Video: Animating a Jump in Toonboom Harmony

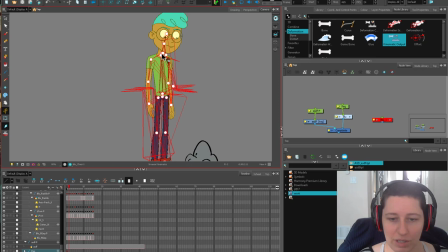[4:13]
So you could go through the huge fiasco of trying to use the inverse kinematic thing.
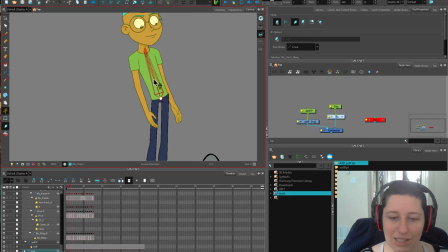[4:20]
So you get all these guys' properties. I made a video about this. I'm not great at it because I just find it's not good. But I find the best way to get these feet to stay where you want them to is to kind of play a little bit backwards here.
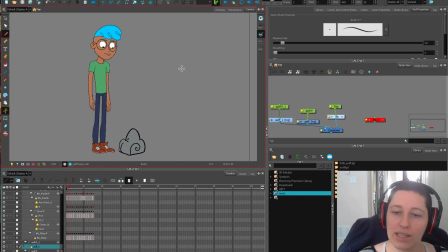[4:35]
When I was doing my study, like just watching these really attractive athletes jumping for science and learning, I wanted to really think about what happens when you're jumping. So the next pose, we're going to pull them down like this.
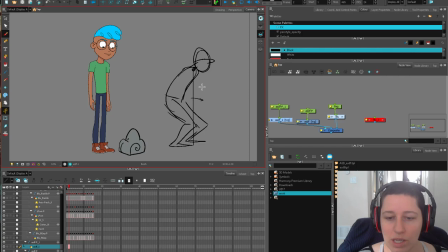[4:51]
And then because our body weight here is starting to come forward over the toes, our arms come back like this. And this also helps get a real good wind up on our jump.
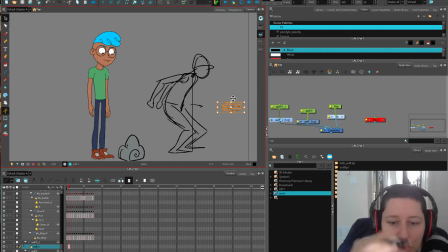[5:05]
What our body is doing here is actually pulling, like you have a spring and you compress it like this. So it's pulling itself together just like a spring does. And you're bringing all your energy into this part of your body.
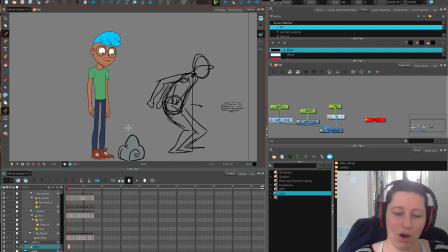[5:20]
Because this is really, this chunk of mass here is what you need to get over this rock. Your feet, and they can get over easily, your arms and in your head, they're all pretty light and they're going places, but this big chunk of mass here is what we're trying to get pushed over.
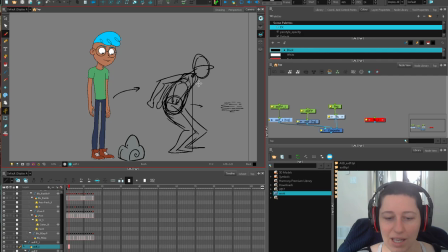[5:37]
So I like to think of a jump from this area and really think about how that weight is moving. And then the rest of it is kind of facilitating that movement. It's an assist. So we're pulling all of our weight down like this. So let's get Blue doing that. I'm going to pull a little bit of a weird thing on his legs.
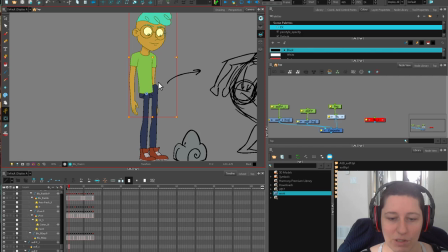[5:55]
I'm going to bring his pelvis down because I know that's something I'm going to need to do. And I'm going to pull my body down as well. And then the legs, I'm actually going to animate in a little bit of a roundabout way. So instead of connecting from the master here, I'm going to grab the lower leg and the upper leg,
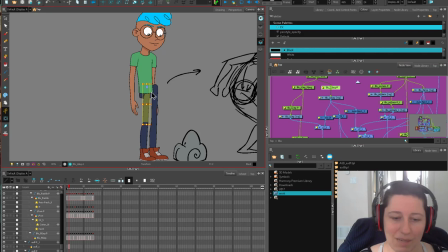[6:15]
which I can animate independently, and I'm going to animate those backwards. So here I'm bringing this down, and then I can bring the leg down like this. So this might cause a little bit of a pain if we're tweening later. That's something we're gonna have to see.
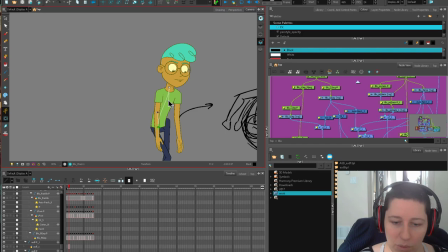[6:32]
And for the torso, we're gonna work big to small. I know we're gonna do some weird stuff here with the pelvis, but we're gonna start with the biggest deformer part and then figure out our head and stuff. And we're gonna bring our head down like this. And then this leg, we're gonna do the same thing.
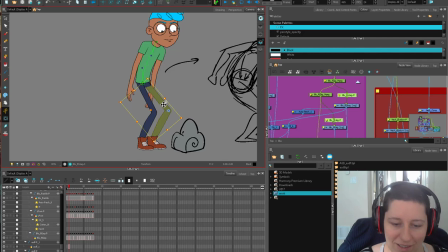[6:47]
So first we'll bend our lower leg. And then we're gonna grab the lower leg and upper leg together and then shove them where they need to be.
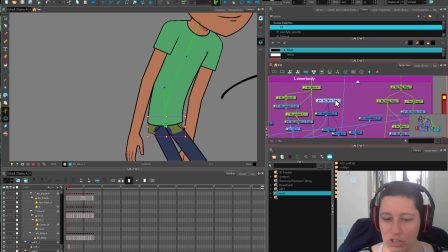[6:54]
These big old spider legs are a little bit of pain. So this pelvis, it doesn't have any kind of deformer on it. It's just been moved around. So if we want this part here, sir, what we can do is redraw it. Let's get our thing in position first. And we're thinking about where his torso is over his legs.
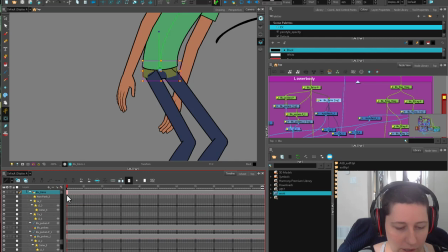[7:13]
Let's even bring it farther. And then I'm just going to redraw this pelvis here.
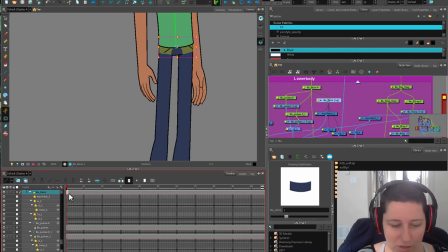[7:18]
So I'm going to create a drawing substitution, Alt-Shift-D. So here's one, here's two. We can put our regular pelvis back on frame 3. Let me just scale this up so it's a little bit easier to see.
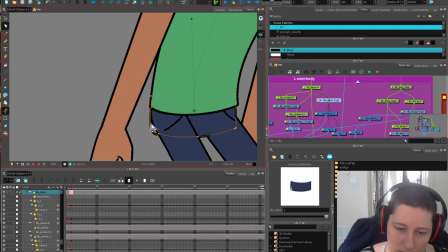[7:30]
So I'm going to bring one over here because I'm probably going to want his generic pelvis again. And then I'm just going to quickly go in and adjust this. I usually keep my light table off just because I'm fairly familiar with the rigs that I've been using nowadays.
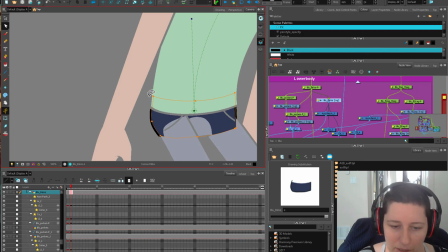[7:44]
I don't need to see it, but if you turn your light on here, you're able to see this a little better.
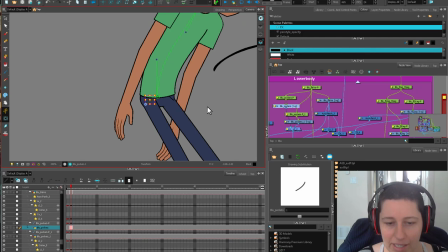[7:49]
See which pieces you're using. Whatever gets the job done. Now this pocket. This is one thing that you want to think about where this pelvis would be.
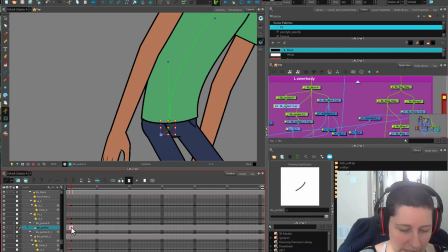[7:59]
What I might actually do is create a drawing substitution of this pocket,
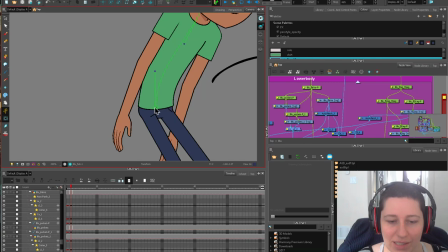[8:05]
and I'm going to use it as an overlay for this leg because I have it there anyway.
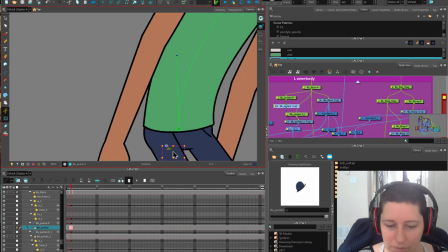[8:10]
It doesn't make sense for it to be showing. And then I've got a cheap little piece of blue that I can muck around with and make sure that the leg is looking correct.